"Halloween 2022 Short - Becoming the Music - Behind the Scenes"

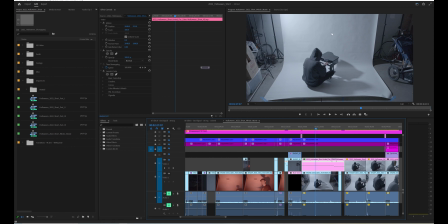Alright, so this is the original sort of white backdrop shot that I got here. Most of my shots were pretty close up because I just don't have that much room to work with. So I did this one in the garage, and this sheet, or I should say piece of paper, is actually 9 feet long, but it's still pretty short, right?
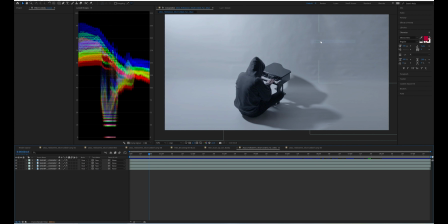So easy enough to fix. I just brought that into After Effects,
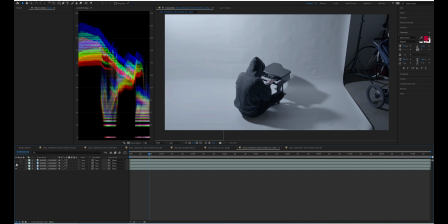and I just copied and pasted a couple layers to bring it over and just to cover up like the bikes and things.
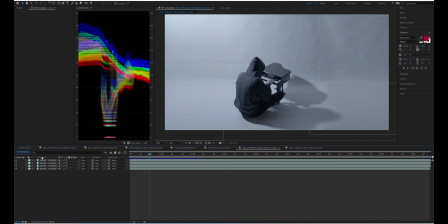And there one spot that looked kind of funky, so you just fix that, and then it's done.
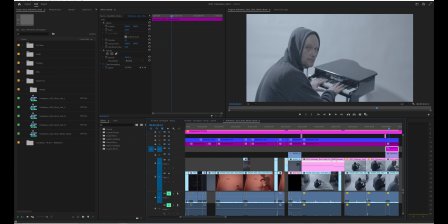And then the other shot here, which is really cool, it's fun, was I had some dry erase markers on my face for tracking.
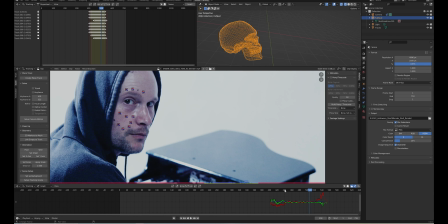Brought that over into Blender and motion tracked my face. I got a camera solved out of that. Then I came over and brought in a 3D skull I found online, I think it from Turbo Squid,
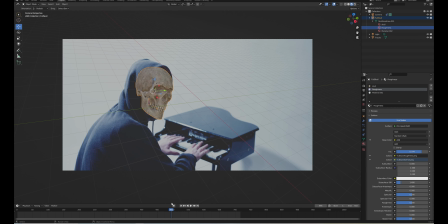and tracked that to my face. Of course, then I had to render that out, and it looks something like this. It just created a picture for every frame of the video.
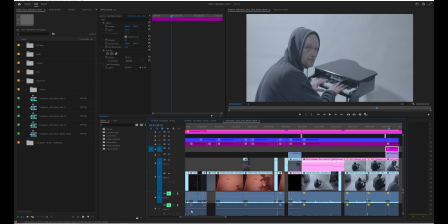So I got that out of Blender, went back into After Effects,
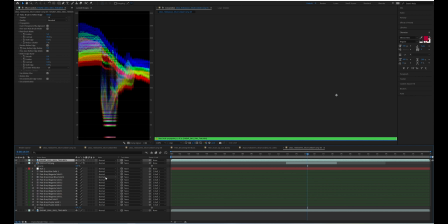and I did some roto brushing in here, so it's going to take a while to load, but let's just turn that off.
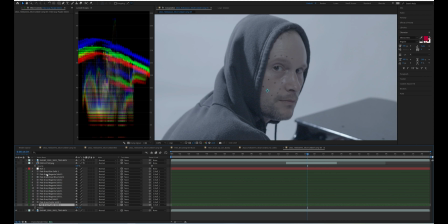So here's the shot, and of course I also had the dry erase markers that I had to track out and cover up. And yeah, I was sweaty because I was wearing way too much clothes in here.
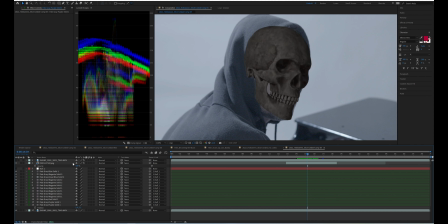Then I brought in the skull, and of course you'll see that it actually just sits right on top of everything, right?
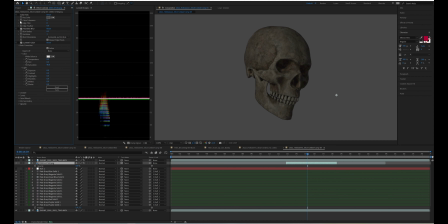And I thought it looked too good, to be honest. It looks a little too sharp, and actually had a background on it.
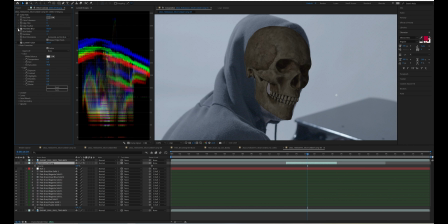That was my mistake. So I keyed that out. I put on a little bit of a blur to sort of, make it look a little bit more junky and fit in. It looked way too sharp. Then a little bit of color correction, because this is log footage, so it looked like it had way too much color, so I took some of that out.
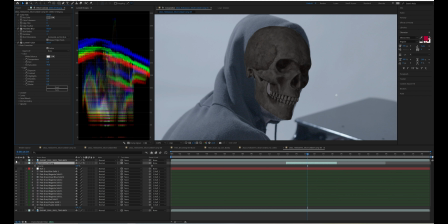And then I just duplicated the video and rotoscoped the hoodie out so that the skull looks like it sits inside of the hoodie on my face.
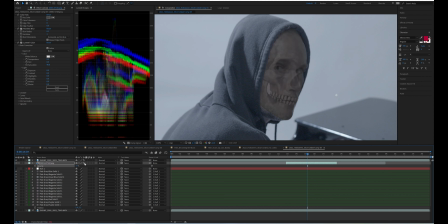And I also lowered the opacity to about 72%, so we kind of get a ghostly look going on there. And then bring that back into Premiere.
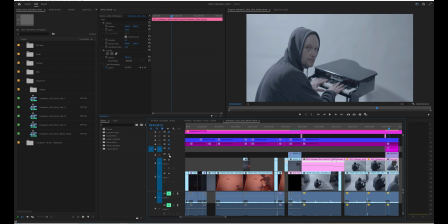So then I had a layer with my blemishes or whatever you want to call it covered up, right? Then I had a layer with the skull composited in from After Effects,
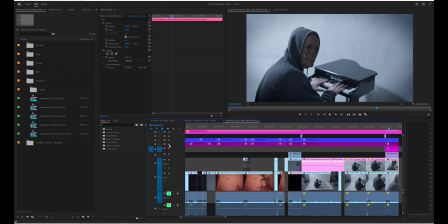then a little base color grade, which looks like a vignette I put on there, and then a color grade, of course, to give it sort of more of that green kind of tinty look, a little uncomfortable, and then the CinemaScope bars on top. And then you get this.